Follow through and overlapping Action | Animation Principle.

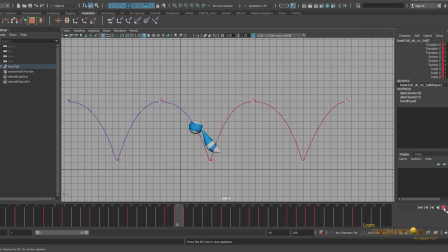[8:11]
Now you can see the animation and the quality has been increased of the animation by just adding the follow through action.
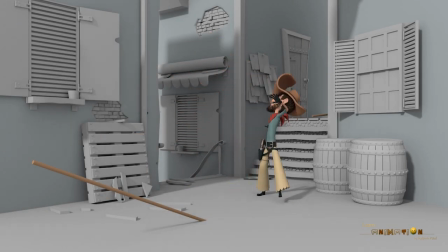[8:22]
That was about the follow through. Now, what is the overlapping action? Some part have a different timing or a speed compared to other part of the body.
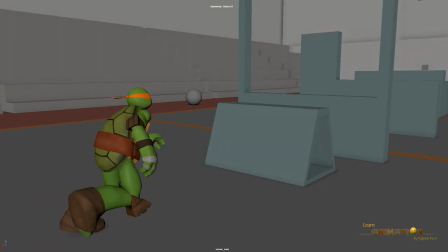[8:35]
They overlap each other and the main action. It is also called drag.
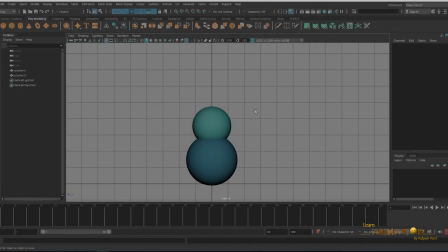[8:42]
You can see in this example,
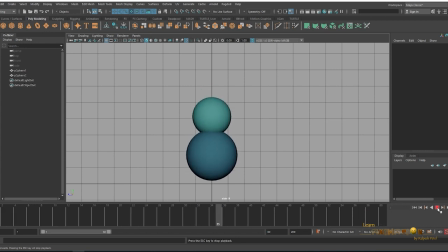[8:47]
the upper sphere is the overlap by the animation of the lower sphere. You can see the overlapping action here. They both are moving in the different speed.
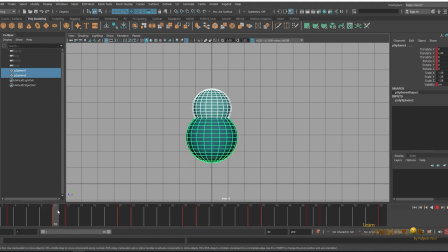[9:11]
You can see here, they both are moving in the same speed, in the same animation, but the top sphere is the overlap by the two frame. So you can see the delay or the drag in it.
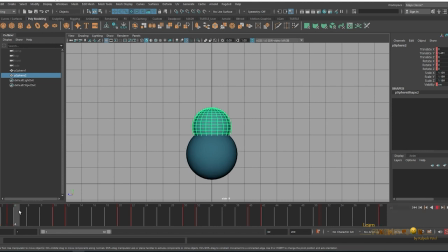[9:27]
When the bottom part is start going to up, the top sphere still coming down and bouncing up. This is how we can use in our human body also while animating a walk cycle. Let's look at the walk cycle and understand the importance of the overlapping action.
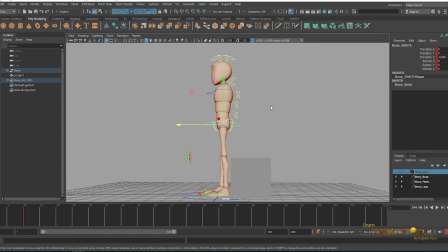[9:49]
Let me show you this example. In this example, the character is sitting down from the standing position. Let me show you how the overlapping action will work in this animation.
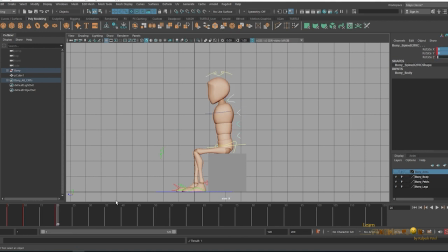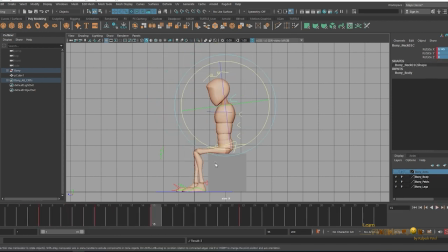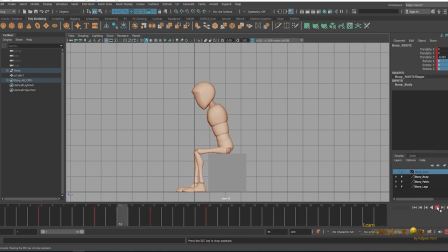[10:42]
Now you can see all the body parts overlapping each other and creating the looseness and the weight of the body. Like this, we can increase the interest of the animation by adding the overlapping action.
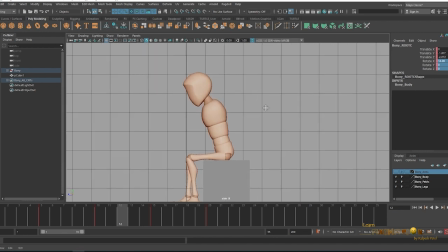[11:00]
Let me show you some animated example as well.
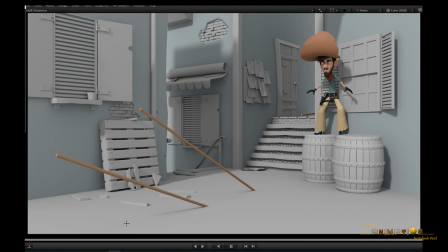[11:06]
You can see in this animation, by using the overlapping action and the follow through, stretch and squash and the other principles, you can increase the fluidity of the animation and the quality of the animation. You can look at this animation by going frame by frame.
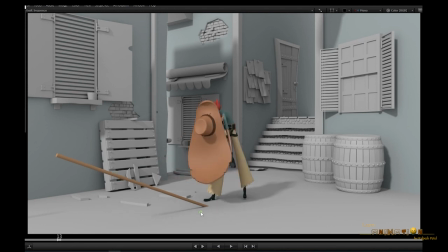[11:24]
You can see in this part, when the body is moving up, the hands are overlapped by the body. The same way, when the body is going down, the hands are going up and the hat is also follow through.
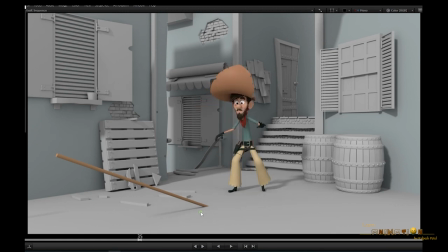[11:45]
This way you can see the detail of the animation starting from the hip, torso, head, hands and the fingers. Each and every parts has the follow through and the overlapping action.
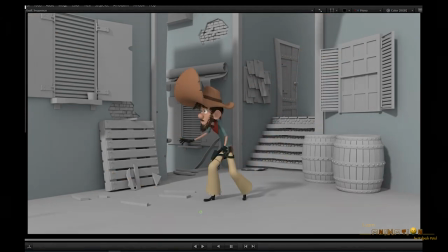[12:01]
If you like my tutorial, you can subscribe and share. Thanks a lot.